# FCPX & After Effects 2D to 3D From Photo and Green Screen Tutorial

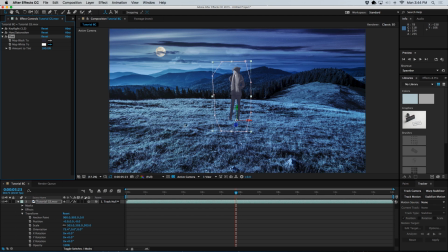33:13 I'm going to choose a brighter color, but it's going to be just more in this grassy field green. And you say, oh, that looks terrible. Yes, of course it does. But first things we're going to do now is going to go into our
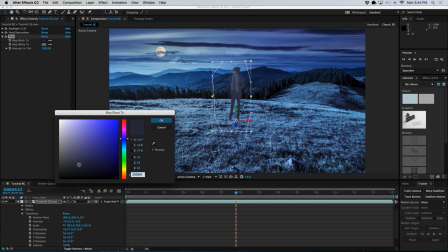33:30 color palette, and I want our blacks to be darker and a little more blue than gray. So now we're getting somewhere. I'll move that over there. That's okay.
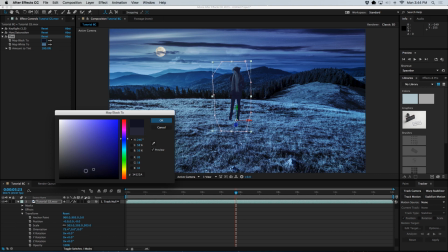33:49 Maybe it might be a little bluish, a little too blue. Okay, there we go. Now getting down towards the blackness of that blue.
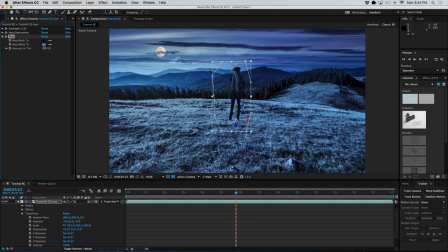33:56 Okay, and we're going to sort of do the same thing with the highs. I'm going to come up here, and we're going to sort of look around, and now notice her skin.
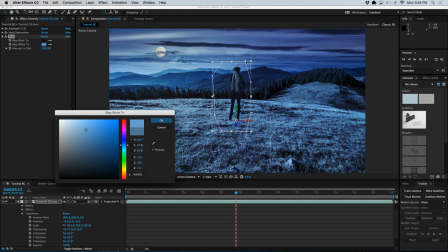34:04 Notice her skin is now starting to match these hills, which is what would happen in a nighttime monochromatic sort of approach. So that's pretty darn close. I like that. I like it a little, maybe not quite so bright.
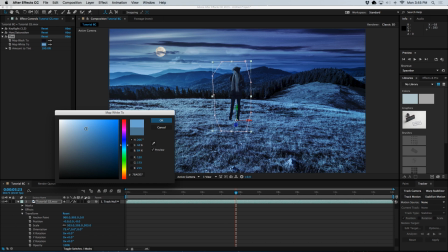34:23 Yeah, there you go. But that's still only dealing in those two values.
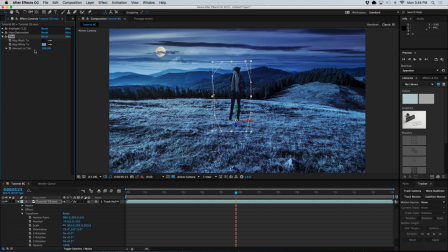34:28 So what we want to do is we want to take up here our amount of tint and back it down to taste. So we have a little bit of the actual color seeping through, but it's still mostly that tint.
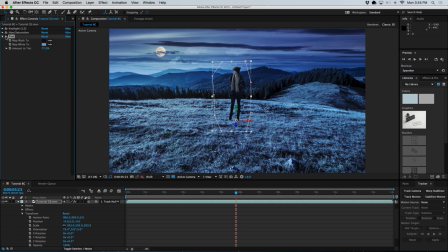34:44 And if we turn tint on and off, you can see how much that does to just really place her in the scene. Then the last thing that I think we're going to need to do with her is to
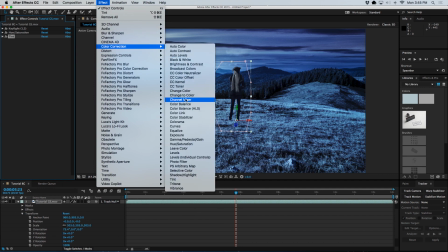34:58 come up here to color correction again and curves, and just add a little contrast and pull down the blacks and get them pretty deep.
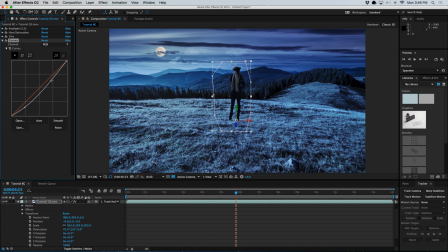35:07 Yeah, but we're going to adjust because we want to keep sort of the moon on her head, and so we're going to push the highs back up and keep that up. And if we look now, it's not too bad. Not too bad. She's a little blue for my taste. I'd like to see her a little more black.
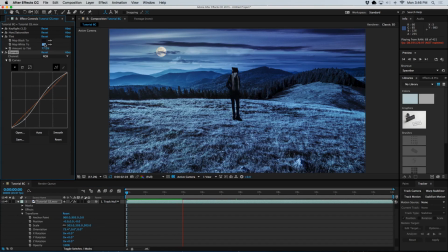35:27 Maybe we'll come back to these darks and just sort of make them even a little bit darker.
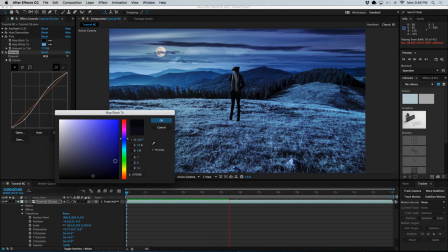35:35 There you go. I like that better. Hit OK, and so we're in the middle of a RAM preview,
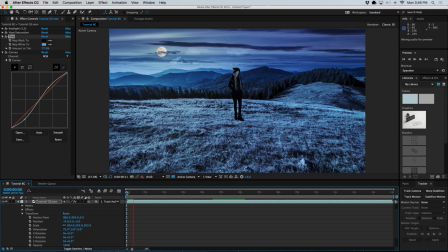35:44 and okay, so that's looking pretty good, but still your eye doesn't like it yet. It's glued and it's color matched, but our brain still recognize something is wrong, and what that is shadow.
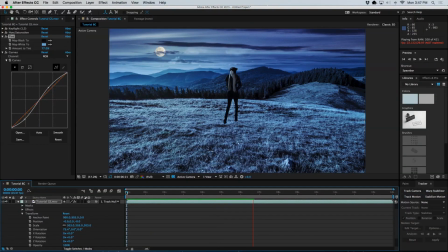36:01 So what we're going to do is we're going to take her our green screen footage that we've created, and we're going to make a copy of it by going Command D,
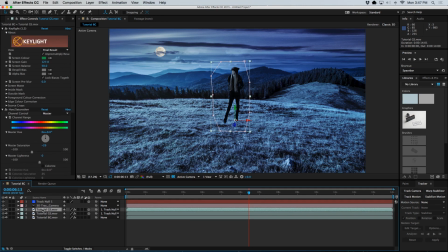36:17 and I'm going to hit return on that and name it shadow so we can keep it separate. And this is a pretty cool little trick. What we're going to do is we're going to take her right here, and we're going to go to Effect and make sure our shadow is selected.
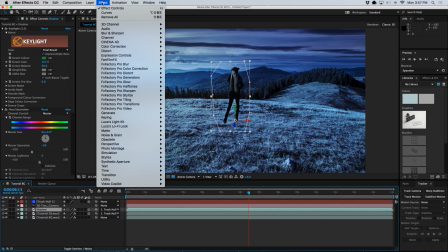36:35 I'm going to go to Effect, Generate, Fill, and that's where we're going to start out with.
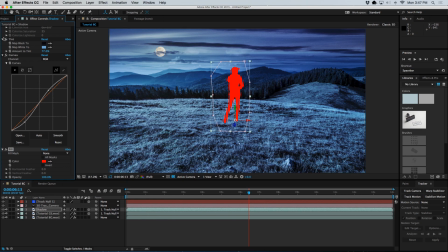36:43 And we'll close all these other. You could probably turn off all the other, desaturation and erase all that, but you got to keep the green screen, or keep the key light, I should say, keep the keying. But I don't worry about it. I just leave it all underneath there. And again, we're going to sort of select
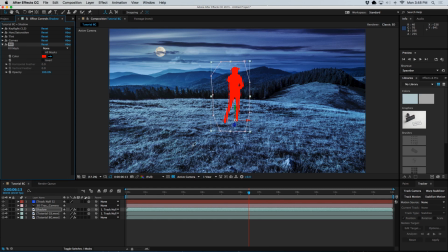37:03 a darkness, a darker color where we can sort of see a shadow. I kind of like this in here. Let's see what that looks like, and we turn her that color. Now we need to sort of place her on the ground.
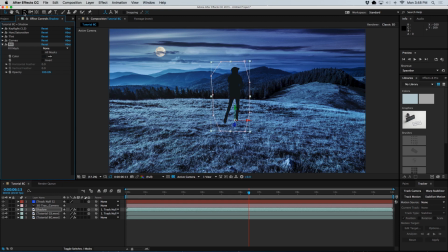37:19 So we come back to our rotation tool, either hit W or click it up here in upper left, and we're going to make sure you get the X, not the circle, and we're going to rotate her straight down upon the ground.
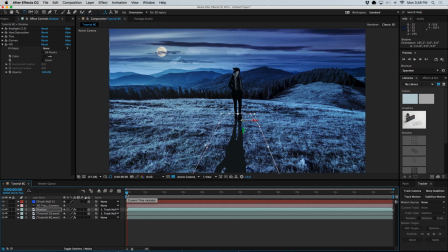37:38 We're going to take a look and see how well her feet stay glued, because we've rotated from a different point, and if her feet stay pretty glued, we can move forward without doing a lot of tweaking.
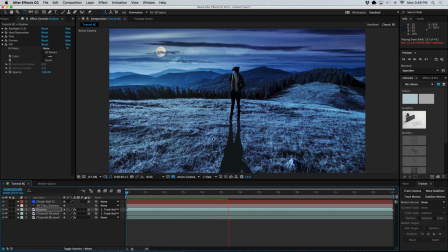37:55 Now you'll notice that the shadows are over her toes, and we're going to fix that soon. But as long as the feet stay glued to where she's at, it's gonna look realistic.
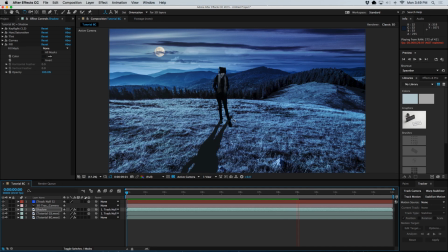38:08 And now notice we've crossed a line here, so we may have to do a little anchor point moving, and maybe even have to adjust the mask a little bit. But that's a good start right there. All right.
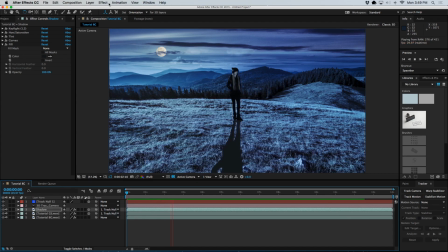38:27 So the next thing we want to do is it's an effect under Distort, and it's called where is it?
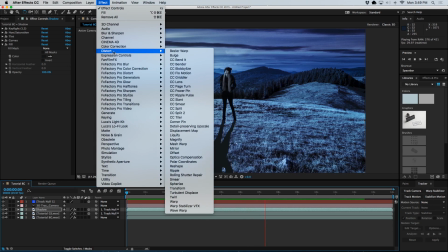38:36 It is called Slant.
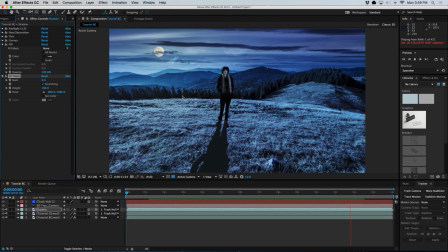38:40 And we can stop our RAM preview, and we can take our slant, and we just push it to the right. You can go right or left, and we're going to just push it to the right a little bit so it matches up with the moon.
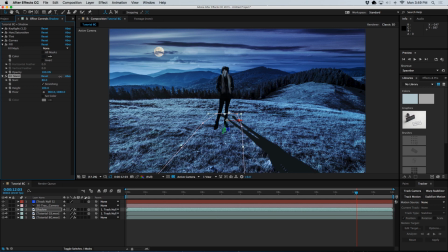38:56 Okay, now we're really in trouble because our feet are not matching anymore. So actually, I'm going to back out of there, and I'm not going to use slant.
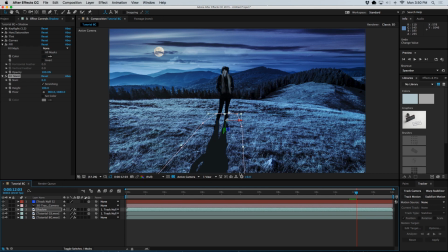39:11 Instead, I'm going to leave her feet where they are, and I'm just going to rotate her. And I'm going to see what happens when we do that. There are, again, we click on the W tool, and I'm going to come down here, and on the Z rotation,
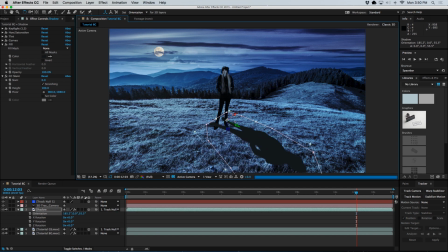39:30 I think that's going to work better for what we're trying to do and achieve quickly. And yes, I know we're going to take care of this stuff in a minute.
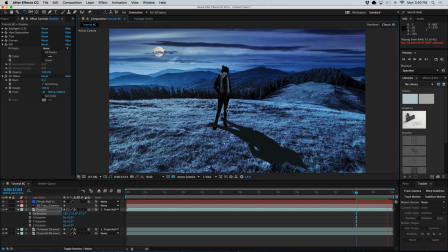39:42 One of the things that'll take care of it very quickly is by putting a blur on it.
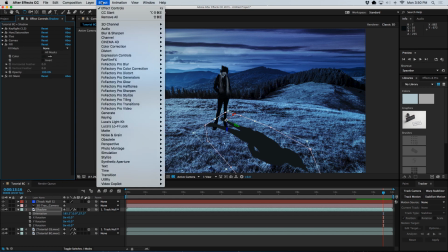39:52 And so you come up to Effect, Blur and Sharpen, and come down to Gaussian blur.
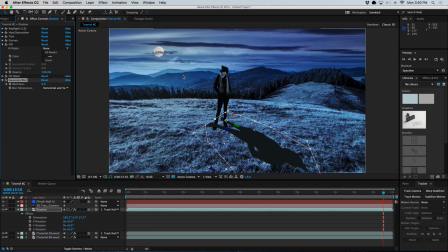39:59 I like that for these shadows, because it blurs in all different directions, and that's great. That's what we want. And you crank it up, and there you go. The edges start getting really funky and sort of ghost-like.
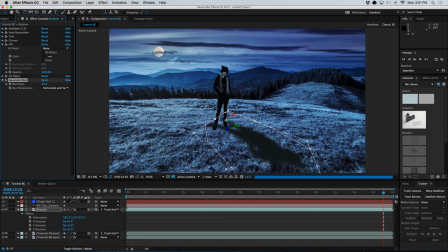40:17 And that's cool. And then we're going to come back to our fill, our generate fill, and we're going to pull the opacity down, because we just want a little subtleness. And already the hurt of her legs extending beyond her has gone away.
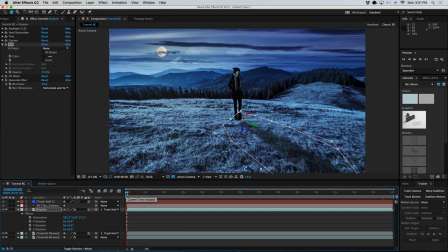40:35 So if we just take a quick gander at our RAM preview here, just trying to get a couple of seconds and an idea of what we're looking at. I think you'll understand that the concept of
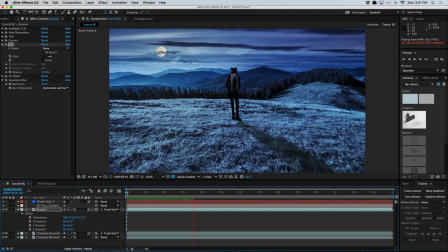40:54 scooting things around with the anchor point and adjusting your rotation will help you get the best shadow you can get. But it's sort of following her leaning and her legs, and we're pretty close to where we want to be.
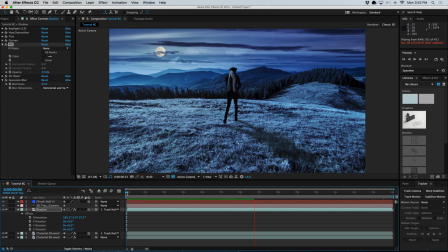41:07 Yeah, there you go. She takes her step, and that's not bad. At least it's not bad for a tutorial. So that's lovely.